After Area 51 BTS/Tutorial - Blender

So I created this alien creature and I thought I'd do a little commentary about the process of sculpting,
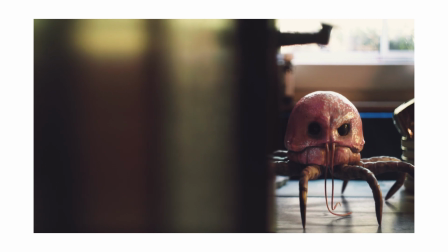29s
creating materials, animations and what I did to implement it in the environment that was my kitchen.
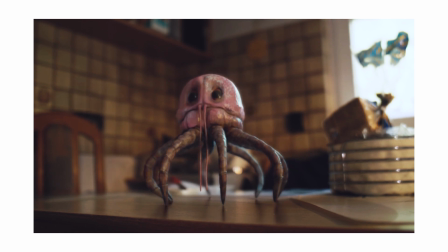36s
I learned a lot myself because it involved a lot of problem-solving, which was of course mostly the constant pain of trying to figure out photorealism.
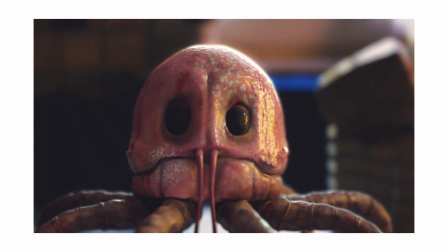45s
I wouldn't say achieved photorealism but I think I'm quite happy that I at least came close to it and I think it's amazing that we
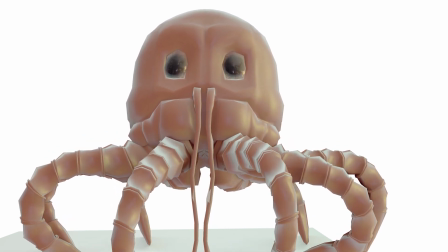54s
are living in this day and age where something like this is possible where basically anybody can create Hollywood like CGI and VFX as long as they have an
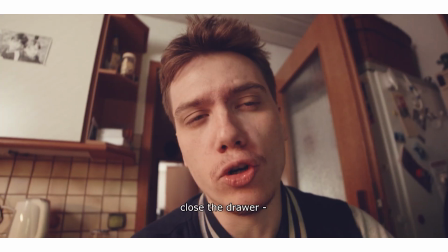62s
internet connection, a half decent machine and the time it takes to learn the program.
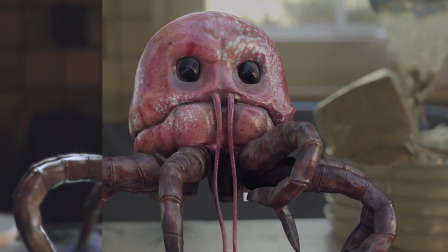67s
Especially with programs like Blender and DaVinci Resolve you really don't have an excuse anymore not to do cool shit.
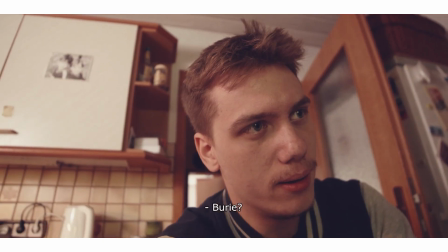75s
So anyways, the first thing I did was, instead of starting from scratch, I downloaded a model from Blendswap.
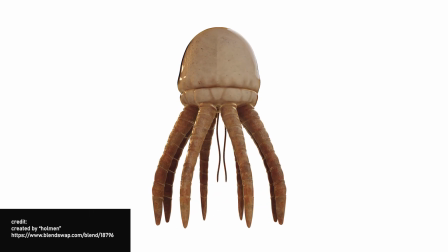81s
I thought it looked cute and it kinda had that alien character already to it, which was perfect and exactly what I was looking for.
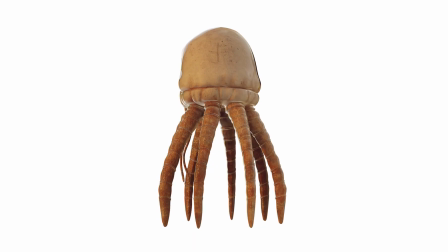88s
But there were some things I didn't like about the model and the animation rig. The rig for the front tentacle things was really hard to control
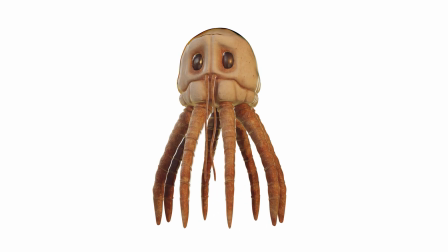97s
and because I didn't want to face the trouble of re-rigging them and tediously hand animating them,
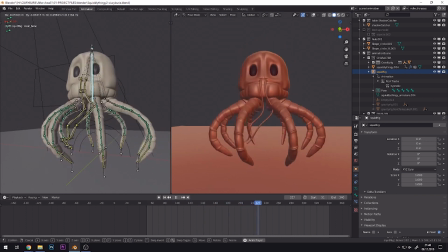102s
I created a very simple cloth simulation constructed of the least amount of vertices I could get away with,
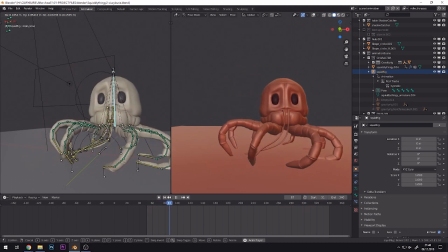108s
which was then parented to the rig so that they would move with the head but sort of lag behind and interact with the ground.
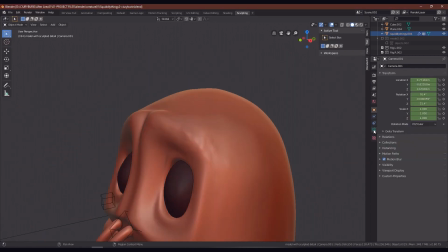117s
The next thing was adding detail by sculpting on the mesh itself. I think it was originally way too smooth looking and adding actual bumps
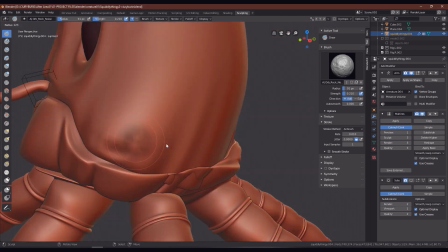126s
and scratches all over the face made it look less uniform,
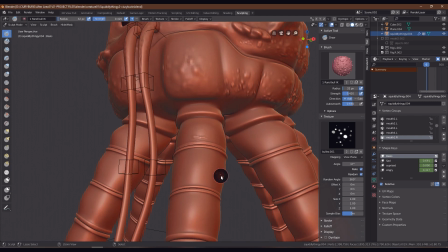131s
I think, and that ended up adding a lot of character and realism,
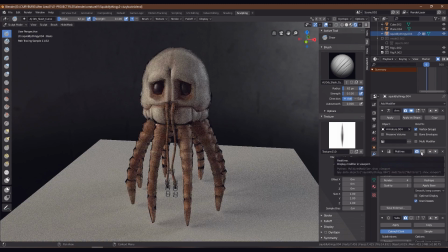135s
I think. Next I worked on the material itself, which I thought was a little bit too shiny,
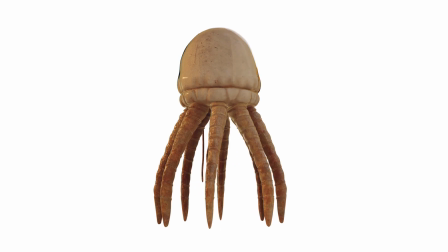142s
and there were weird artifacts going on where it would reflect this sort of black outline,
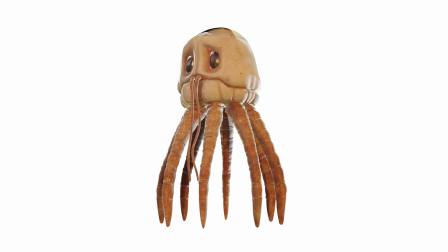148s
even when there was nothing black in the scene. Overall, I wanted it to look more like a crap,
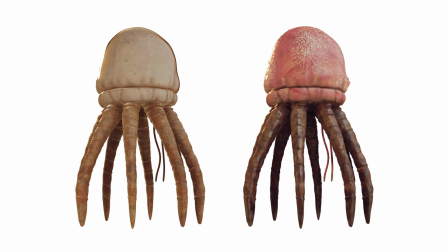155s
but I think it's kind of funny that people Can't really decide if it looks scary or cute to them.
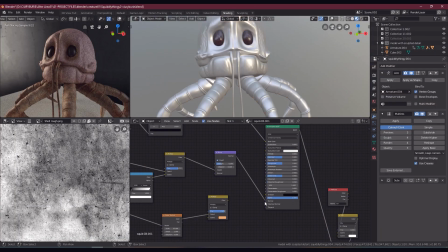163s
So yeah The legs I wanted to look more like the hard shell material of a crab or
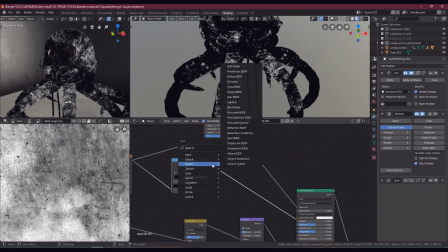171s
The exoskeleton of an insect Anyways,
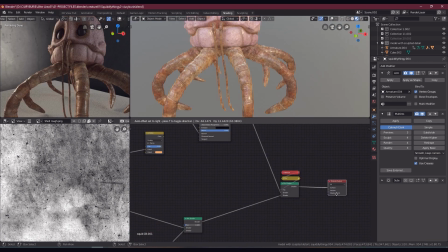175s
I basically just experimented with all kinds of notes mostly noise Until I was
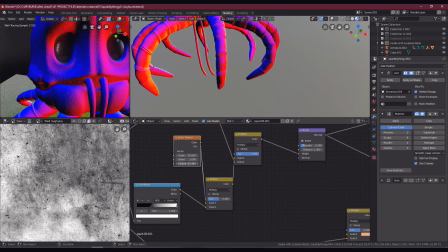181s
getting something that looked cool and natural up until the point where the The note setup looked
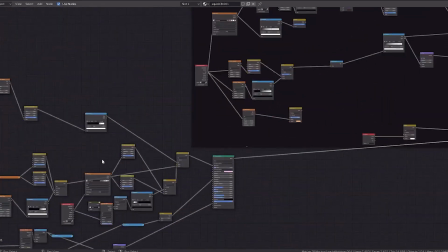186s
so complicated that I would question my own sanity. I guess that's an ordinary thing for any CG artist.
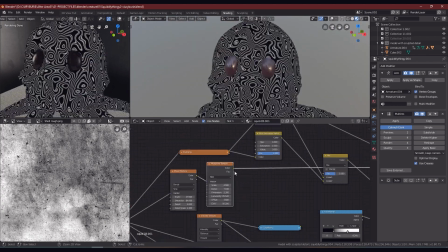193s
Now interestingly I learned that I tend to overdo reflections,
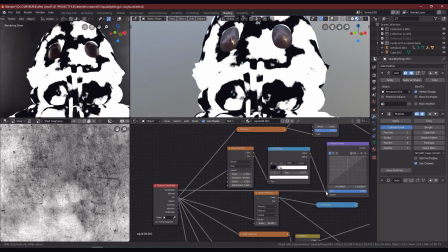197s
because I guess it looks cool and it kinda showcases the surface detail of your model more,
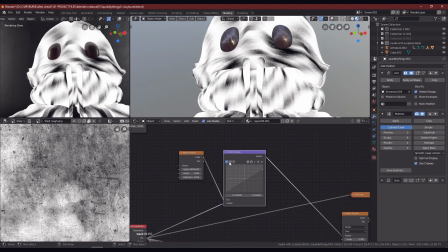204s
but it's not necessarily realistic. So that was kind of an eye-opener for me,
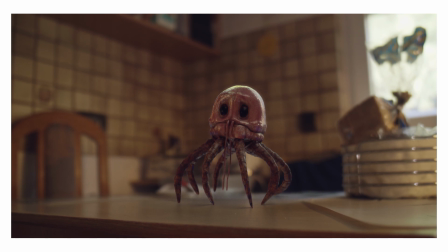210s
and I think it improved the look and feel quite a lot once I realized that for
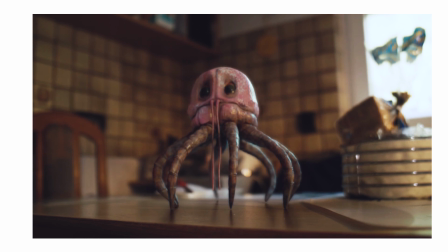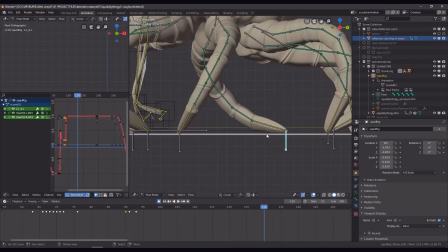222s
the animation itself it was just a lot of back and forth so starting big and then going
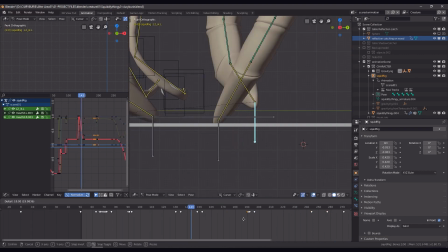228s
into detail and adjusting the easing also I made sure to often animate
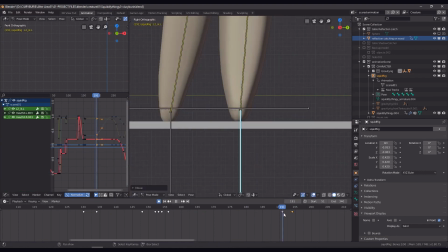233s
in arcs because you know most things in nature move in a
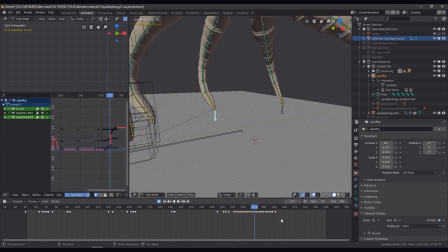239s
circular way and also adding little details like how it
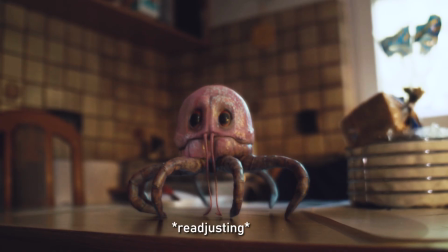245s
readjusts its legs once every once in a while added quite a lot of character I think
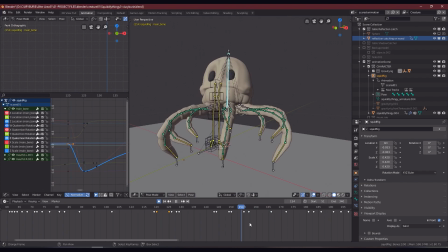252s
now at this point I think it's quite important to talk about the eyes for a moment I think it's amazing how much a character can change
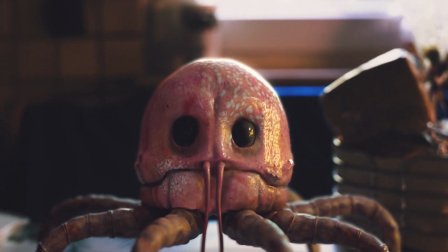260s
once you give it more human looking eyes and it can actually be really
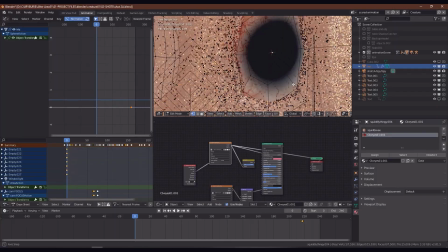266s
really subtle like if you for example look at porks from Star Wars it
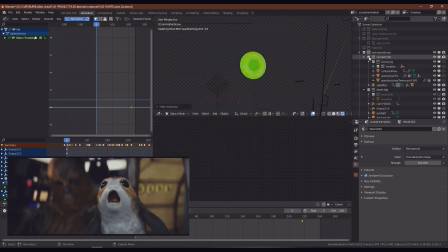272s
may seem like the eyes are just shiny black balls but the character designers
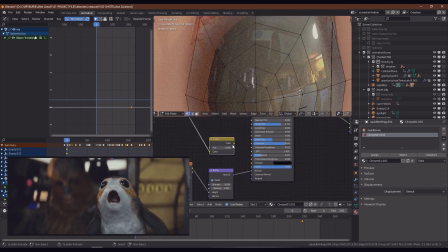277s
made sure to ever so slightly hint that there are in fact pupils
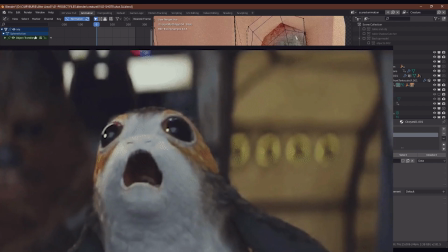283s
it just makes them more readable so then also the interesting thing
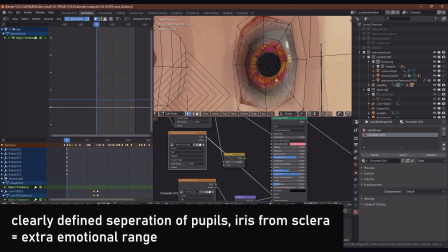288s
is that you can play with that sort of range so that's why I think for example
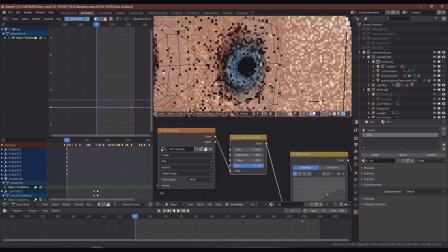293s
for the porks we don't really need that big of an emotional range so
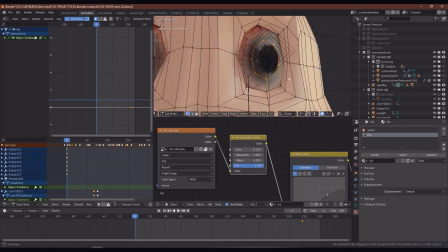299s
that's why the designers just just hinted that there are pupils but
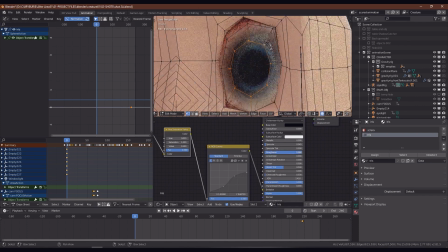304s
they are supposed to look cute and kind of dumb and that's about it.
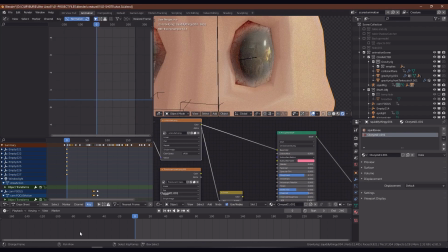309s
Plus we as an audience already project our own emotions based on the context of the scene anyways.
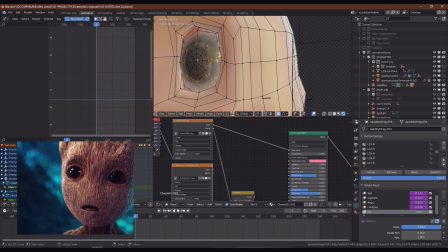315s
But let's say for baby Groot from Guardians of the Galaxy it only makes sense to make him more readable.
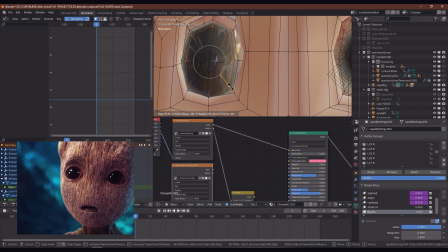322s
Of course he also should look cute but seeing where he is looking at Just gives us that slight extra emotional range
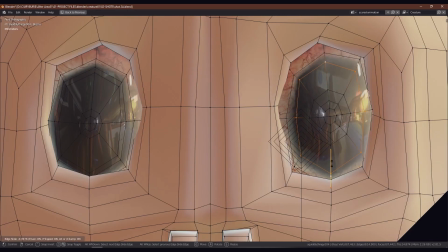331s
Anyways, so for my alien creature I ended up making the pupils quite big
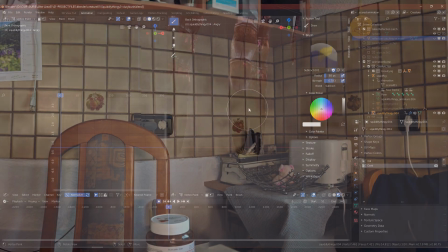337s
Yeah When it came to lighting the scene I was quite lazy to be honest Normally you should do a
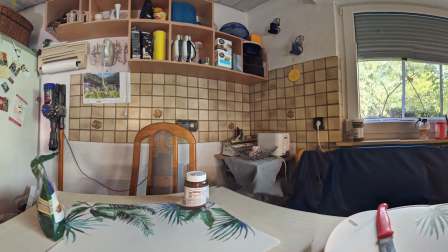346s
360 HDR with the correct lighting conditions of the scene you want to put your CG element in but I
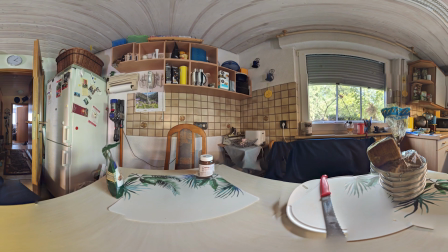355s
Kind of ended up just using a 360 panorama. I shot on my phone and I always told myself This is just a placeholder.
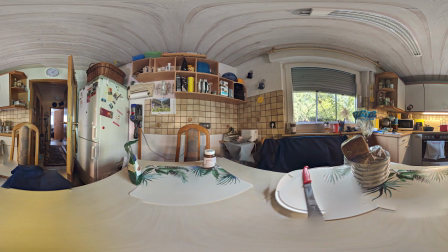362s
I will replace it with a more accurate HDR before I render but yeah,
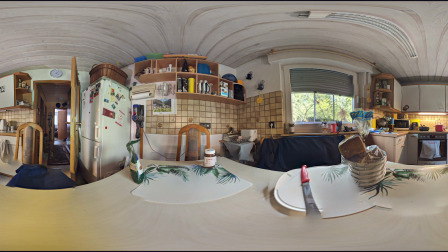368s
I ran out of time I think it still worked especially for the shots I spent a little bit more time on because I could cheat by adding in extra lights and doing color correction doing the compositing But I think where it kind of tells are shots like like this one
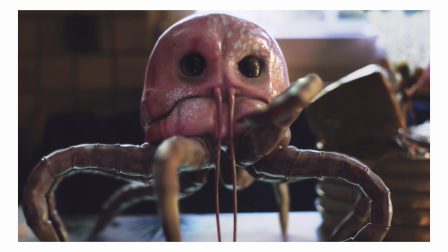386s
So apart from the perspective seeming kind of in this shot even though I did You know all kinds of measures and yeah, there's still something that seems off
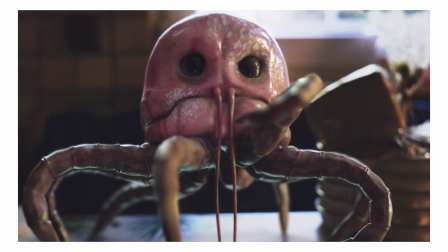397s
The other thing that stands out to me is the lighting because with a window and a small kitchen light coming from screen, right? them being the main light, the main light sources,
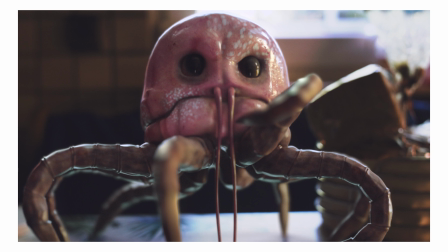411s
I doubt that there would be this much light bouncing from the table to the underside of the alien and I think that has to do
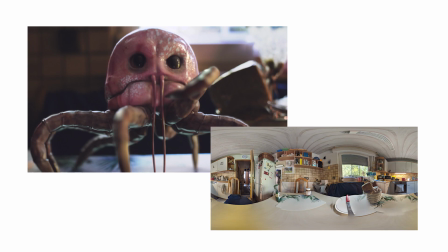419s
with the fact that I didn't use a proper HDR because in real life the table is actually fairly dark compared to the sky you see through the window but you know on a normal photo
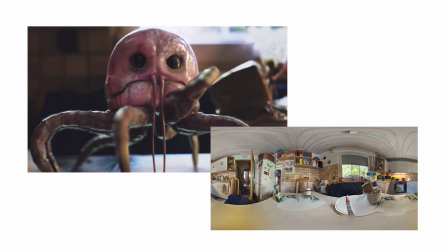433s
the difference in brightness has to fit within the range of the color space, which in most cases is sRGB, which consists of 255 values from black to white.
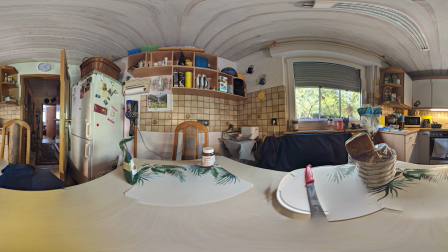448s
So to get the correct exposure, the camera on your phone adjusts it so that either the window or the room looks normal, but it can't do both. So either the window is blown out or the room is too dark.